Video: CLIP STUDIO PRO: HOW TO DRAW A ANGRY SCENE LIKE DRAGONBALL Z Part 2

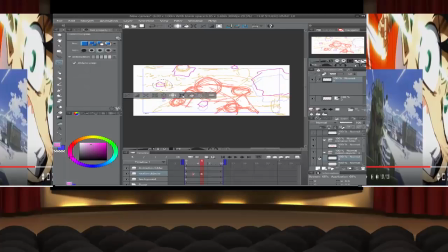[8:24]
It's really small. Try not to zoom in on here. Alright, there we go. Gonna move that up. Now, there's obviously things you need to take into consideration. Not all terrain is going to move, especially when they're powering up like that.
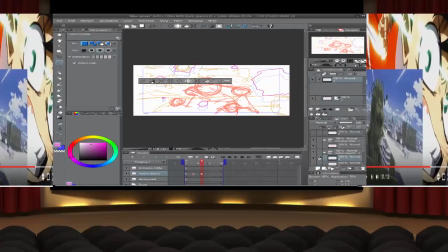[8:44]
Not all terrain is going to move up and down in a basically parallel motion. So definitely make sure you have a little play with just, you know, making it swirl and stuff like that. Don't make it just go up.
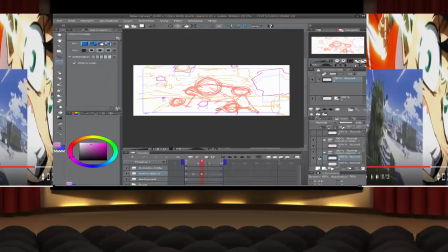[9:01]
I'll show a better example of that in the future, but just for the sake of just, you know, time and stuff, we're just going to do this real quick. So then we're going to use our other technique that we used from before. We're going to make sure it loops back.
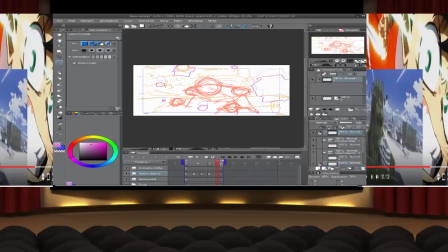[9:14]
Oops. We're going to make sure it loops back to 1. So everything's one fluid, steady motion. Right? Because we don't want to make it, what is it doing?
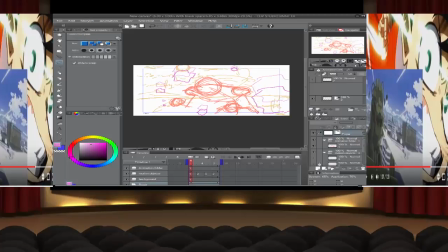[9:38]
There you go, champ. Alright, because we don't want to make everything just stay in place. So here we kind of have the motion going. It's going up and down, moving. Immediately already I see that it needs 2 frames in between each one.
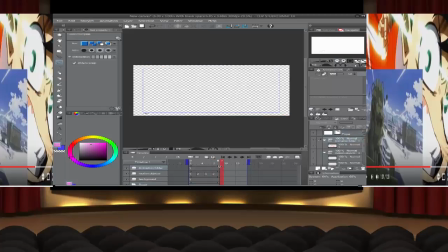[9:57]
So I'm just going to adjust that.
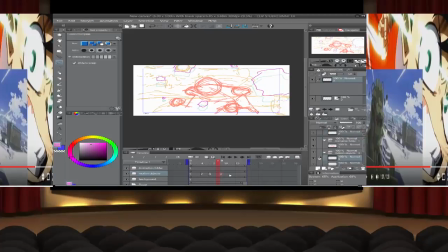[10:15]
Because those rocks are moving way too fast. Even though he's powering up, it's just not showing a realistic power up. So there, we made it 2 frames.
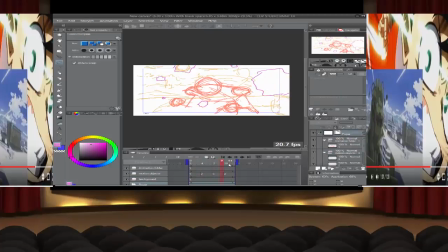[10:35]
There you go. See, now the rocks are kind of moving a little bit more. This is the perfect speed, guys, but you need to make an in-between of the rocks. Like in-betweens, you know what, I'll probably make that in a different video, but in-betweens, in a nutshell,
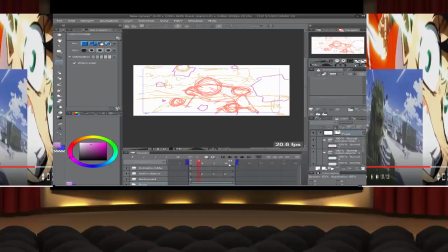[10:52]
are just a quick sketch of motion moving from moving from one point, from moving A to B. Think of it as the in-between, whatever alphabet would be, whatever letter would be in between A and B. Maybe it's AB that's in between A and B.
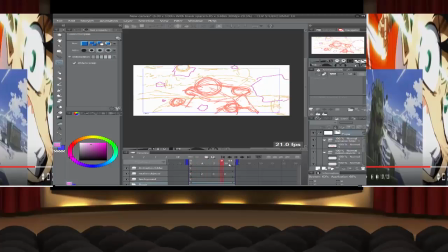[11:11]
But that would be what an in-between is. It's the animation right in between it. It's not completely sketched out amazingly. It's just a quick, boom, rock through that motion. But I think I'll make that in a different tutorial, because we've already gone 11 minutes.
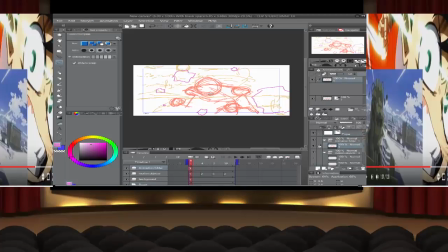[11:31]
So next, what we're going to do is work on our character. So here we have him. We're going to erase some of the stuff that doesn't need to be there.
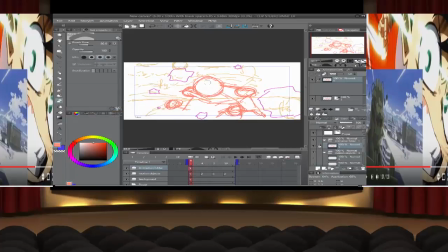[11:45]
Like this won't need to be there. Just stuff that makes it distracting when you guys are looking, you know. So we have the main outline body shape of him.
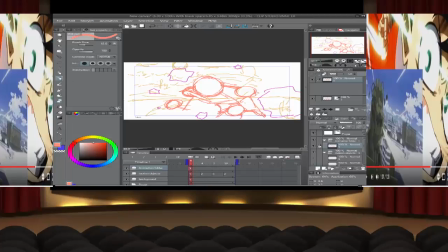[12:03]
I'm just going to draw in the rest here. So we have his pectoral muscles kind of sticking out here. And we have his arms.
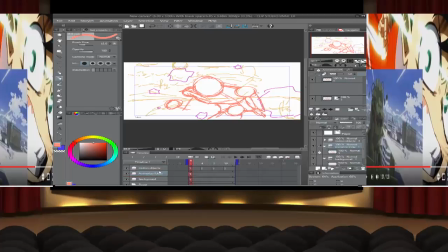[12:22]
We actually definitely want this folder to be under the motion folder. There we go.